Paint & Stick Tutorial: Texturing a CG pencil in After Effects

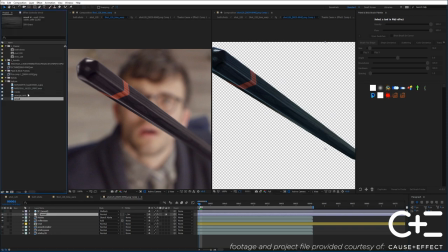(4:09)
So that way we know which frame we want to stick on. Next, let's add just a little bit of details to this red band, because it looks very uniform.
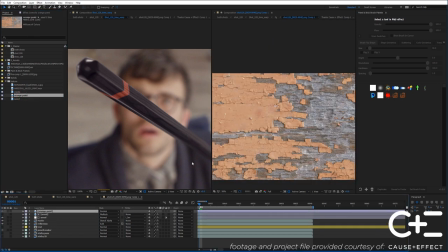(4:16)
I'm going to take this orange paint layer here, scale this down. And I think I can use this section.
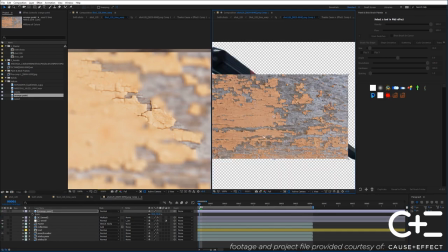(4:24)
I'll press G to pull out my pen.
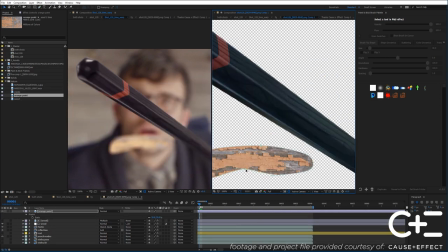(4:29)
And let's just do a really ugly key and try to isolate this orange.
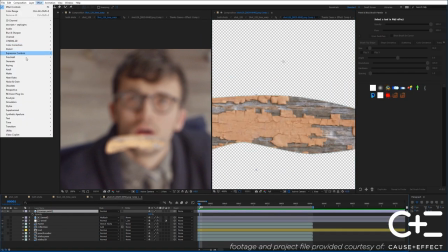(4:32)
Let's go to Effect, Keying, Color Range, and just sample some of the colors that we want to get rid of.
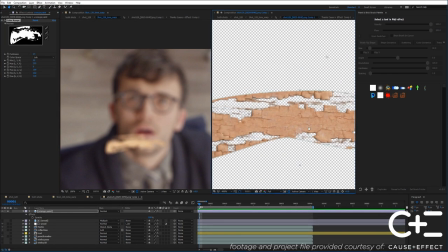(4:42)
Okay, good enough. This can be a little bit muddy. And now let's unsolo this.
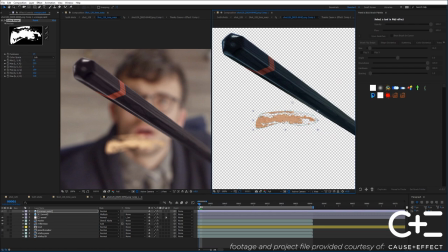(4:50)
And let's place this up here and sort of just rotate it into place.
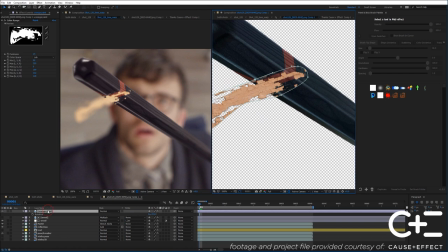(4:58)
and let's put this underneath the reflections. Let's just go through this comp right now. Now might be a good time to do it.
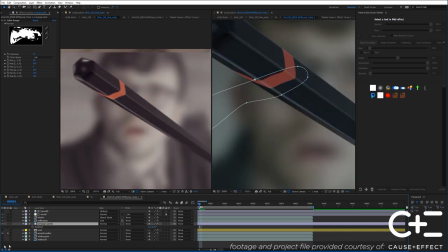(5:03)
Here's the raw pencil render. Here's this orange paint layer. Here's the reflection over the top.
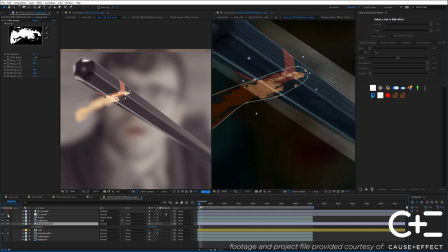(5:12)
And here's that wood adjustment layer. And then, of course, we have this matte layer, which is cutting everything.
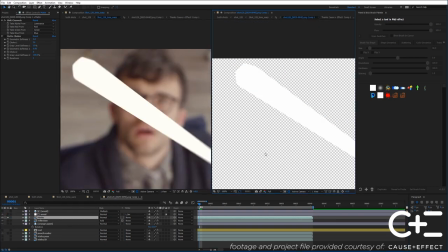(5:18)
So I'm just going to solo this matte layer for one moment. This was just rendered out of Cinema 4D and is being used with Stencil Alpha.
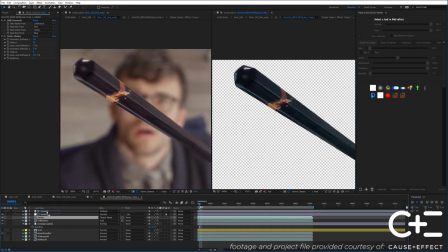(5:27)
And this can go at the top to apply the alpha to everything beneath it. So back to this orange paint layer.
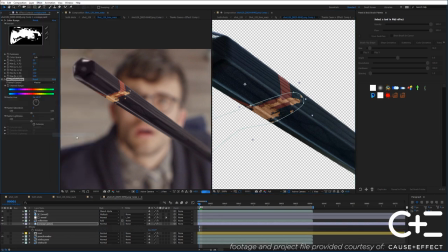(5:33)
Let's use a hue adjustment. You'll notice that we didn't make this too clean, but it also didn't matter because it's supposed to be a little bit rough. Plus, we'll correct it later when we stick it. So I'm going to rotate the hue. And I'll throw a curves on there.
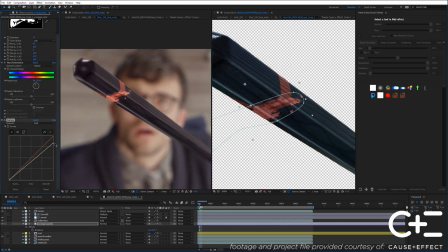Okay, cool. I think that's looking pretty good. And then maybe I'll just duplicate this layer and solo it for a moment.
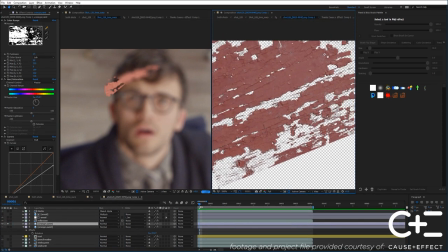(6:04)
Try to find another strip that I can cut out. Maybe this right here.
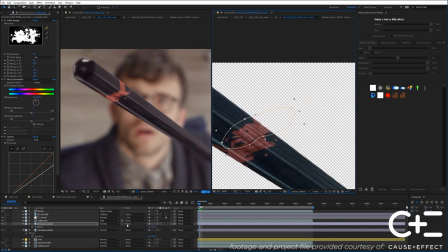(6:11)
And I'll just rotate that into place.
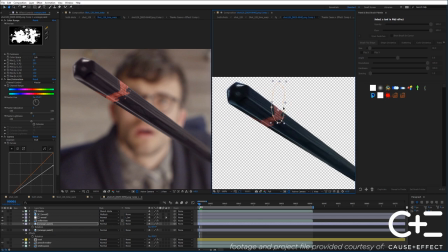(6:18)
Alright, that makes it look pretty interesting. And then the last layer of wear and tear I'm going to add on here is this cracks layer.
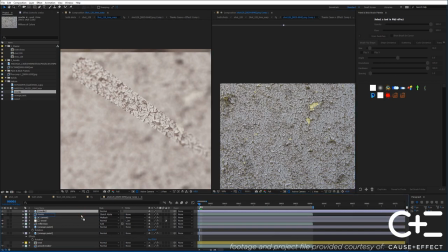(6:26)
So this I think I'm just going to overlay, and I'm going to put this under the mat right here and set this to overlay.
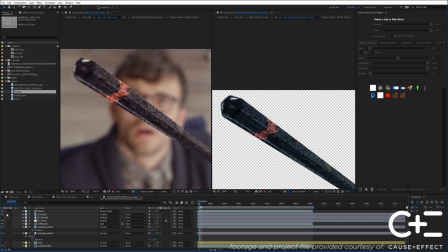(6:36)
Overlay works pretty well when it's using a gray object, so if I solo that, what it does is it's going to make the white areas brighter and the black areas darker.
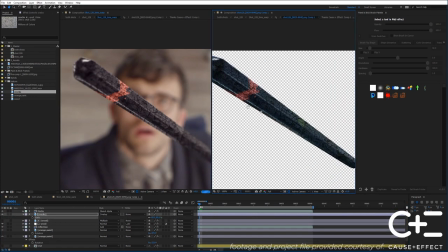(6:47)
And I'll shrink this down. And what we want out of this texture is only to have it in a couple of areas.
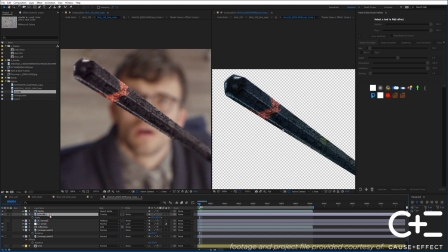(6:53)
So let's jump right into Paint and Stick. Alright, so I'll press Ctrl-Y and make a new solid.
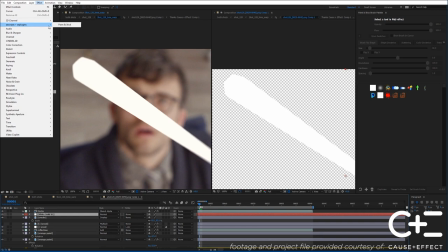(6:59)
And go to Effects, aescripts and Plugins, Paint and Stick. Choose a frame location if you haven't already.
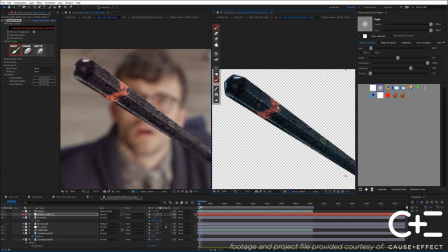(7:04)
And I'm going to choose a soft brush. I'll hide Show Brush and Cursor. And I'm going to turn on Real-Time Drawing by clicking this button or pressing D rather than Fast Draw. Oh, and I'll hide Show Brush and Cursor. Now I'm going to take this cracks layer and set it to Alpha Matte for this white solid.
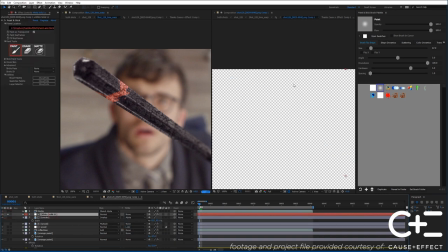(7:23)
So now it's going to disappear, because if we take a look at Paint and Stick, there's nothing on that layer. And I'm just going to hide Paint and Stick again.
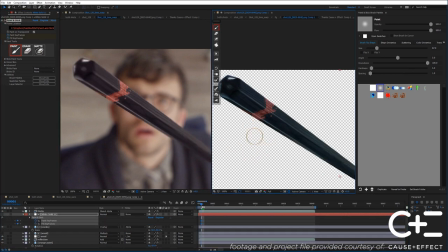(7:30)
And now I'm just going to draw where I want to reveal a little bit of weathering. So I'll just draw a little bit here. So I'll just put a little bit up here.
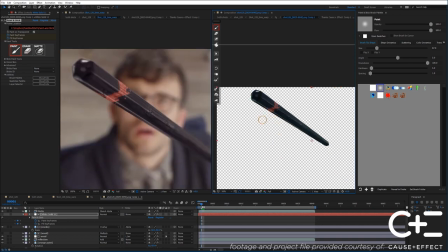(7:45)
And I think that looks good, but I didn't overdo it. And last, I wanted to throw some text on here.
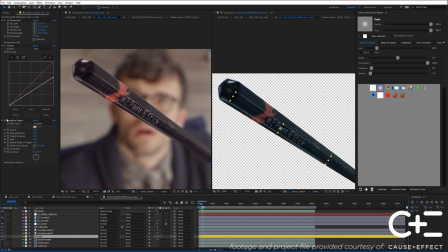(7:50)
So I just created this text layer. And an effect I use often is roughen edges.
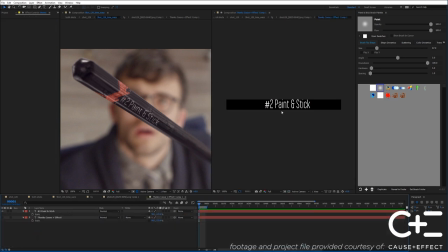(7:56)
So just inside of this comp, I have a text layer that says Paint and Stick.
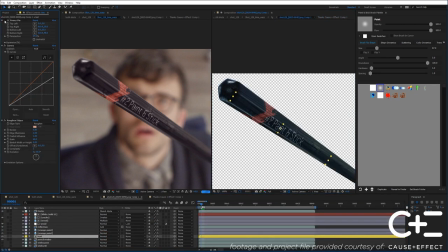(8:01)
And then on this comp, I have a power pin, which is just kind of distorting it in perspective with the pen. So if we take a look at those corners, just kind of bending this down a little bit, changing the brightness of the white, and using roughen edges here to make the paint look a little bit less perfect.